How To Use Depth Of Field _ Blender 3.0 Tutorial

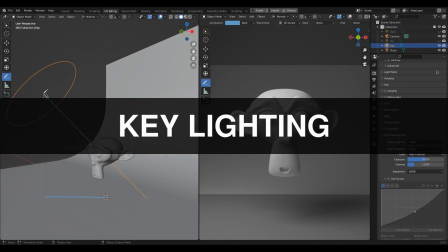0s
This is the part 4 of the blender lighting and rendering tutorial series. In this blender tutorial, we are going to learn the depth of field, the camera focus. Hey there, this is Chetan and welcome to CR Entry Designers, without further ado, let's get started.
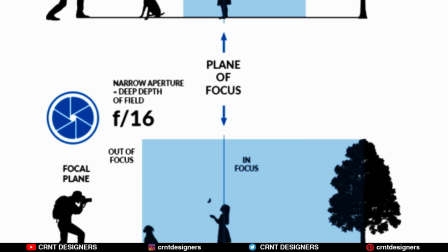13s
When we say depth of field, we define the area of the shot in focus. You can see here, this is the simple rendering setup I have created.
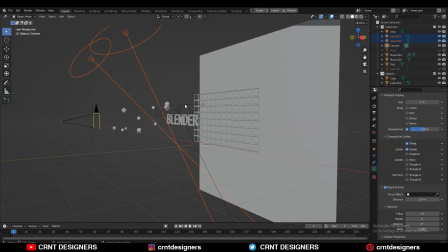22s
I have few lights here and here then one camera at here and I have created layers
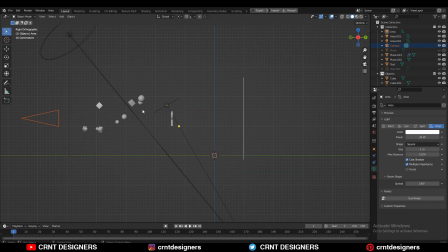30s
of images it means there are three different layers first one it is the foreground which has this simple objects
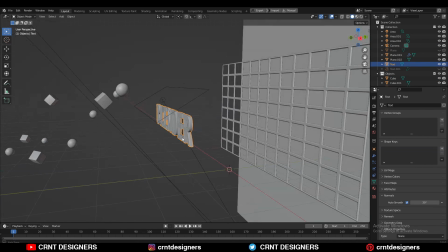38s
second one it is the mid ground and it has this blender text and
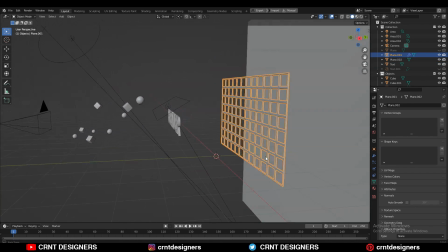44s
third one it is the background and it has this grid so there are three different layers these layers will help us to understand the depth of field now
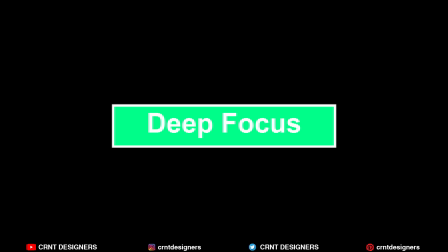53s
the first it is the deep focus when both subject and background
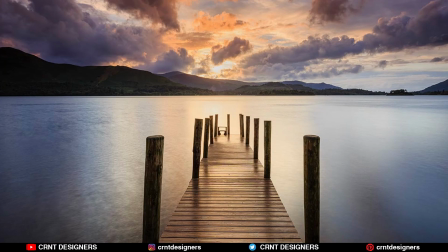58s
have shown the crisp details this is known as a deep focus now this blender
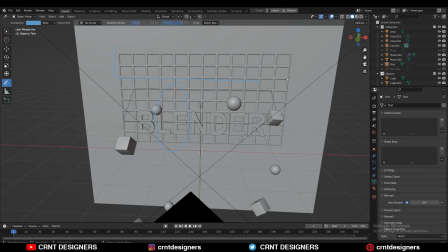64s
text is our subject and this grid is our background and these small objects
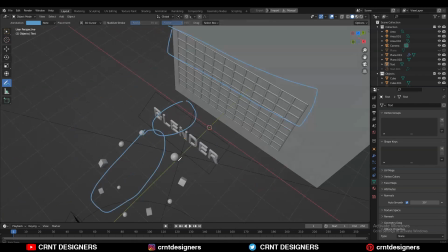70s
are the foreground element okay now we want to learn the deep focus
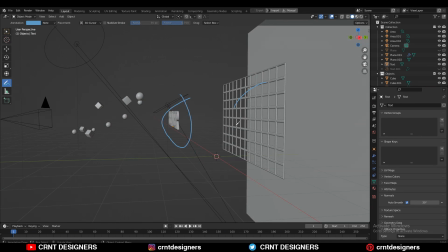75s
when the subject and background have shown the crisp details it is called
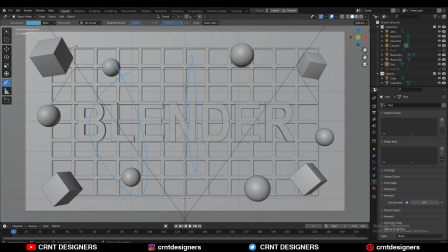81s
the defocus. If I switch to the camera view just turn off this annotation then select your camera and go to the camera data properties and just you need to turn off this depth of field. It means what? You are in the defocus. If I switch to the render view and you can see the background,
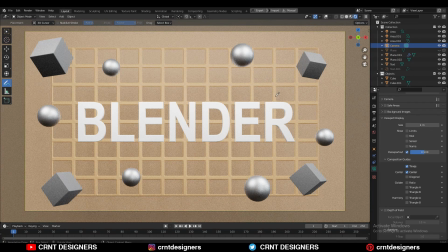99s
mid-ground and foreground all these three layers are in the sharp focus and you can clearly see the visual information of these objects. Shot with the defocus offers more information usually to the viewer. Deep focus is a great way to ensure that each elements in the frame be
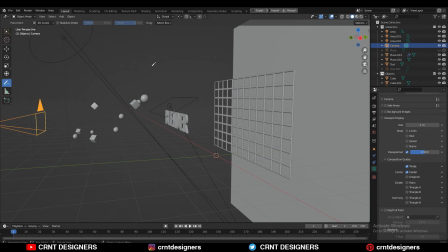118s
clear or you want to create layer images with the action in foreground, mid-ground and background. So this is about the deep focus. Now the next one it is the shallow focus.
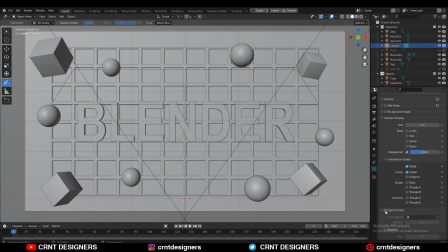130s
If I switch to the camera view and if I turn on this depth of field option, now I will get that shallow focus.
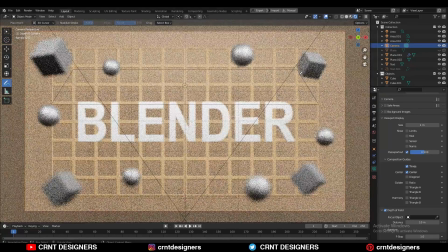136s
A shallow focus renders the portion of the frame in the sharp details while leaving the rest of the image soft.
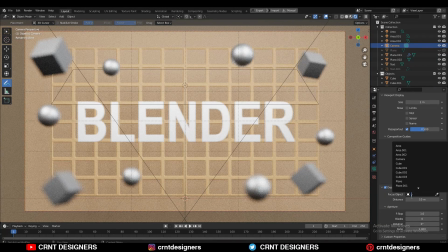143s
You can see here the focus object and here I need to select the object which I want in a sharp focus. So I can select this and here you need to select the text because I want this text should be in the sharp focus and now you can see the results at here. I'm getting this blender text in the sharp focus while leaving the rest of the image soft.
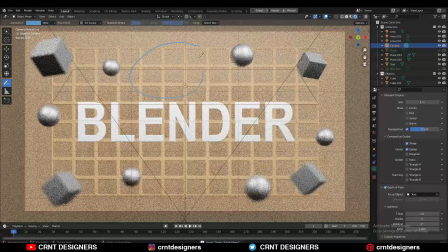162s
The soft portion can be your background, your foreground or both.
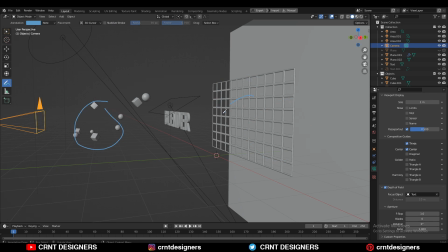168s
In this scenario, I have foreground as well as the background and my mid-ground is in the focus, that's why foreground and background are soft. There are many uses of the shallow depth of field.
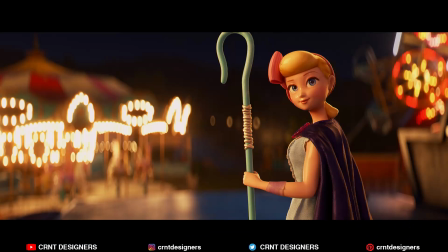180s
For romantic effect, to view the element with the mini, to isolate the subject, you can use the shallow depth of field.
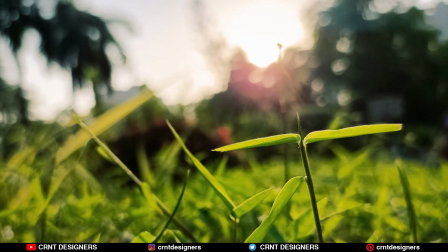187s
Shallow depth of field is also used to create the bokeh effect, where out of focus point of the light blur.
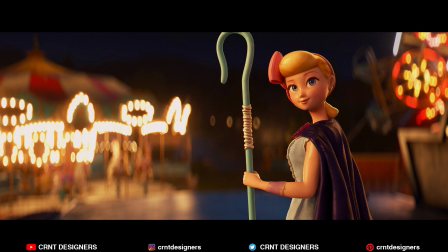194s
Most shots use some degree of shallow depth of field and it is useful for guiding the audience, attention or to suggest the character's emotional state.
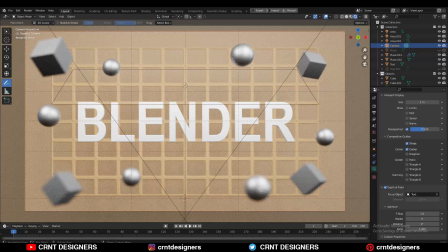203s
So this is about the shallow depth of field. Third one it is the soft focus. Soft focus refers to shot when no portion of the frame in sharp focus. Now if I remove this text from this focus object, here you can see in the frame there is not a single element which is in the focus so this is called the soft focus soft
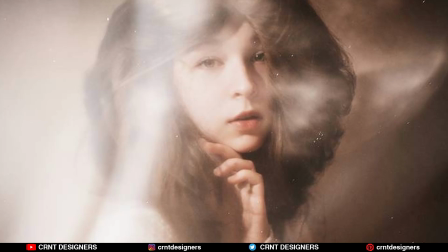223s
focus is used to create the land atmosphere to create a dream sequence or to create a flashback so
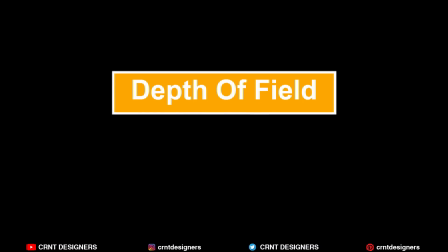230s
these are the uses of the soft focus in this simple tutorial we have learned what is the depth of field deep focus shallow focus
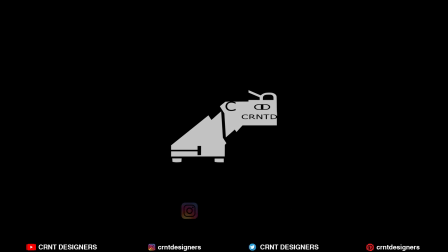238s
then soft focus so that's it for today thanks for watching if you like this tutorial then hit that like button and subscribe our YouTube channel bye bye so next
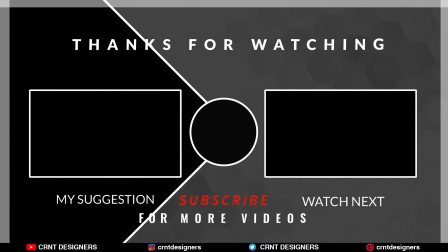246s
video take care